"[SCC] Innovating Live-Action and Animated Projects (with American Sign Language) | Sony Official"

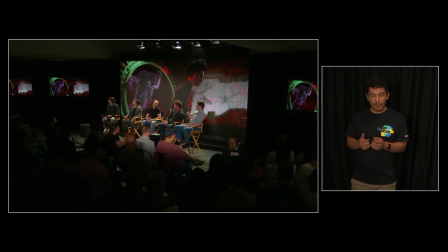[17:11]
He feels like he's from a different dimension with its own rules, its own art style, but it's all blending in together because
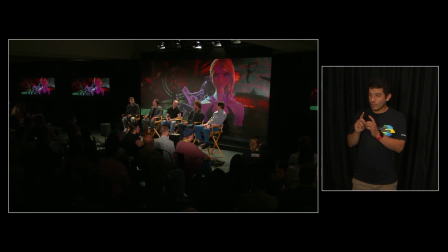[17:19]
all the work of all the departments coming together and making sure that everything fits and gels nicely, and particularly the way the renders come in. So with that, I think I will hand it back off.
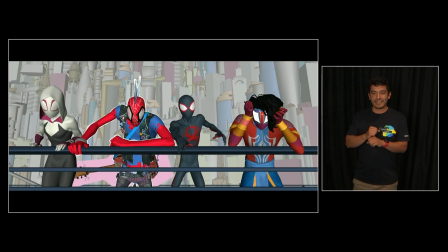[17:30]
Oh no, not quite yet. I'm going to show you one more action One more scene. thing. Yeah, this is an action scene, so these same ideas being applied to something a lot broader.
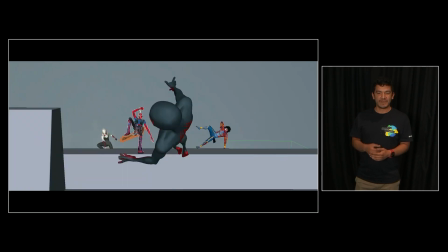[17:39]
This was a really great shot that we did towards the end,
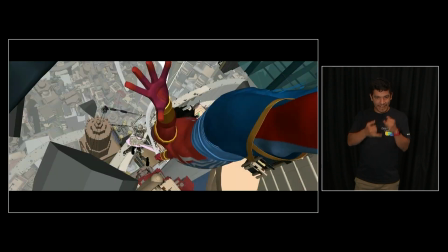[17:42]
and I just love how dynamic he finally is once we get into that really cool acting stuff, or sorry, action stuff.
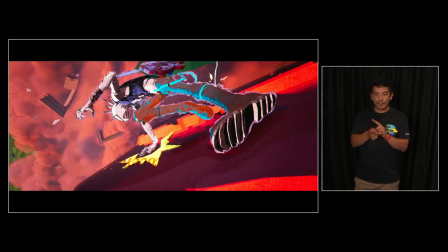[17:49]
So here are some, the final version, and then I have some freeze frames because it goes by so fast you want to just sit and look at them all.
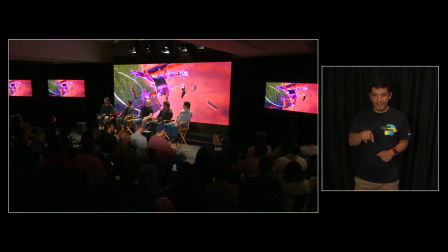[17:59]
So there's a really great pose, I love that. And the downstream departments are choosing when and how to change the different looks, which you can do much more often when he's moving a lot as opposed to when he isn't.
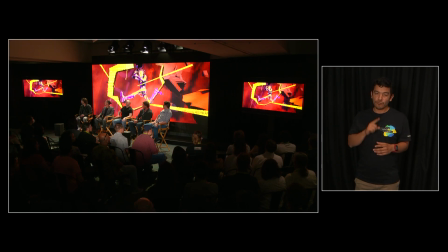[18:14]
Really great anticipation pose, very active,
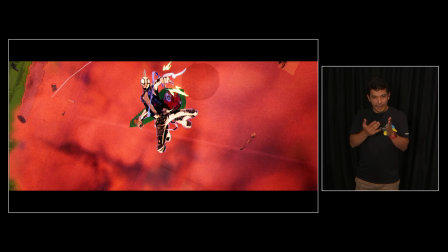[18:18]
super fun to animate, and he feels different and unique than all the other spider people, which was the main goal.
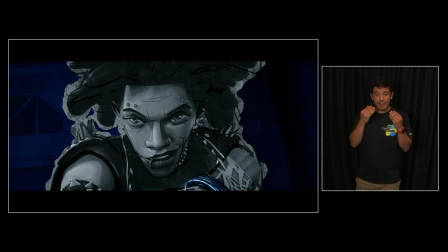[18:24]
And then I'll leave you with just the one time he smiles in the film, which always gets a big laugh because, I don't know, he's a great character.
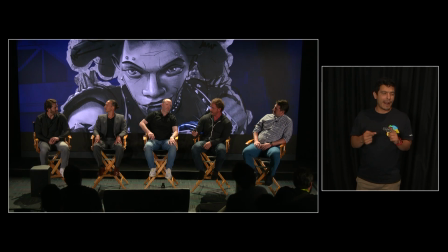[18:31]
So anyway, back to Mike, who'll talk a little bit more about it. It's interesting.
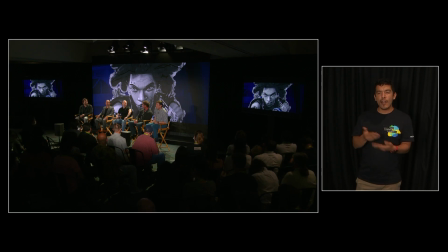[18:40]
It's just interesting how you brought up Hotel T. So many of our tools kind of go from show to show,
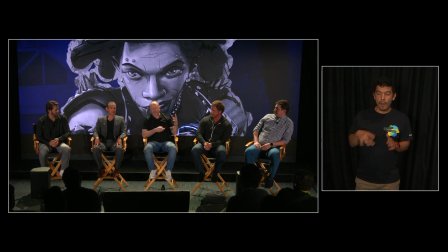[18:45]
and it's not just look at picture tools from like Spider-Verse to Mitchell's to across the Spider-Verse, but anim tools. It's really interesting. So rules are broken in the world of Spider-Punk.
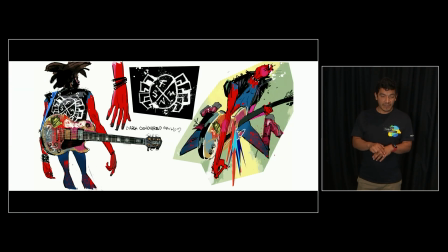[18:58]
His world is based on the punk rock scene of the 70s London.
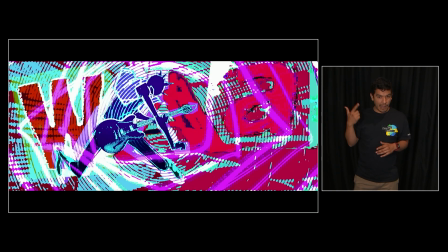[19:01]
Hobie's world is a handmade inconsistency, literally built out of constantly changing physical media.
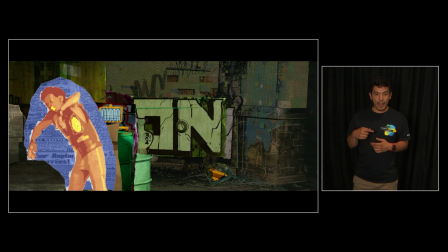[19:08]
During development, we created test shots like the one Alan showed you based on experimental animation.
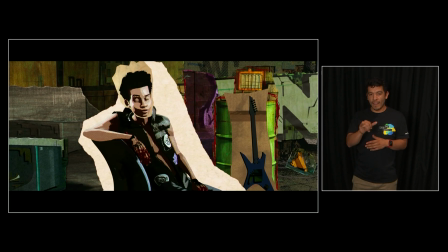[19:13]
We didn't have Hobie yet, so we used Miles for this one, learned a lot. Later on, we expanded into more sophisticated testing.
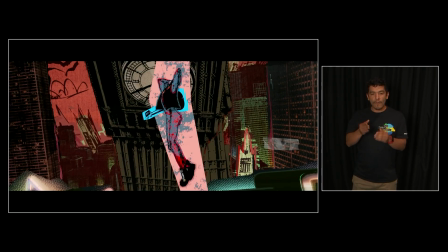[19:21]
Our major goal was to figure out how Hobie would move through our pipeline, so we also began delving into how we were going to build his world made out of posters and photocopies.
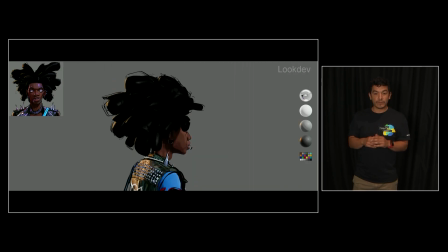[19:30]
Once Hobie's final model was built, we started look dev.
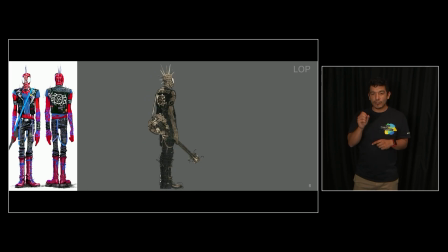[19:33]
There we dialed his different materials, textures, and hair, as well as creating his final rendered look that can move into lighting.
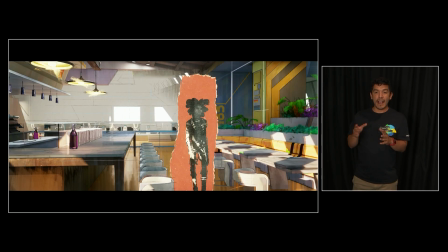[19:42]
Hobie's visual style and animation mimic the chaos of his world. He has a flat printed look with constantly changing colors and textures,
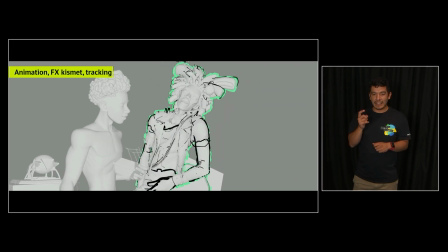[19:49]
line work that redraws along his form, and an animation style that has inconsistent frame rates.
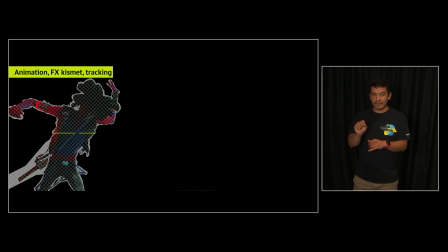[19:55]
Animation controlled what styles and colors Hobie would be rendered with in order to enhance his performance.
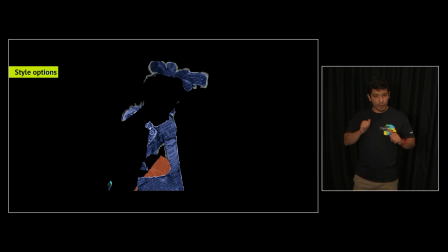[20:00]
Our effects department used their proprietary Kismet tool to create Hobie's torn paper edges and dynamic line work.
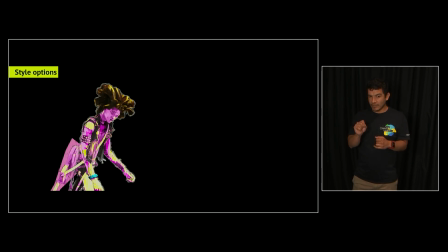[20:07]
Punk is meant to visually stand out from the pack,
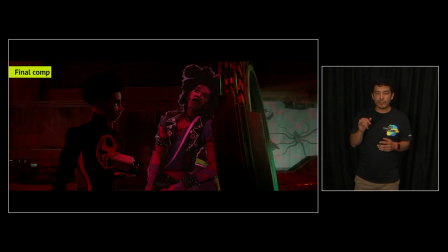[20:11]
but we still had to make sure he was integrated into shots, just enough so we feel like he existed with other characters.
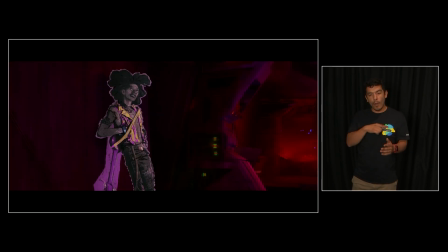[20:17]
We sort of ran into the same thing with our Vulture character, where we wanted him to fit, but not fit.
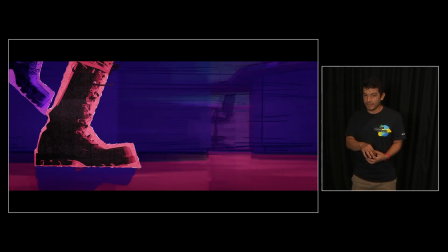[20:22]
It's a film that pushes styles. It's safe to say that Hobie's pushes the envelope the furthest.
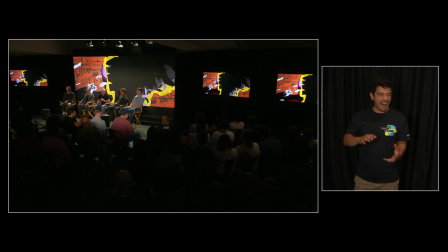[20:27]
Spider-Punk has bold colors and a chaotic raw energy, and the emotion that permeates from him and his world is anti-establishment and self-expression.
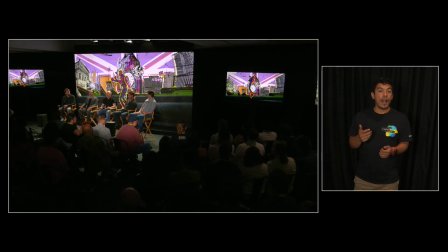[20:36]
Every department in our pipeline came together to bring Hobie Brown and his world to life. He's a great example of artists thinking outside the box, pushing the medium as far as it can go, and working together to find new solutions to unseen challenges.
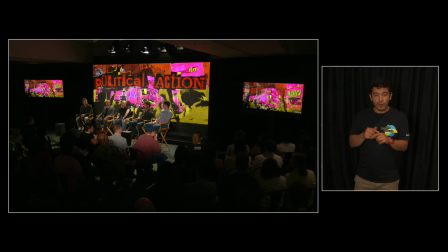[20:49]
All of this adds up to a crowd favorite, super complex, and amazing character that always steals the show. Punk really stretched our pipeline. Virtually every department was involved in this character. We would have meetings where every department would just sit around and say, how are we going to do this? And they came together and they really made it work. All right. So amazing job to the crew on this one. Thank you.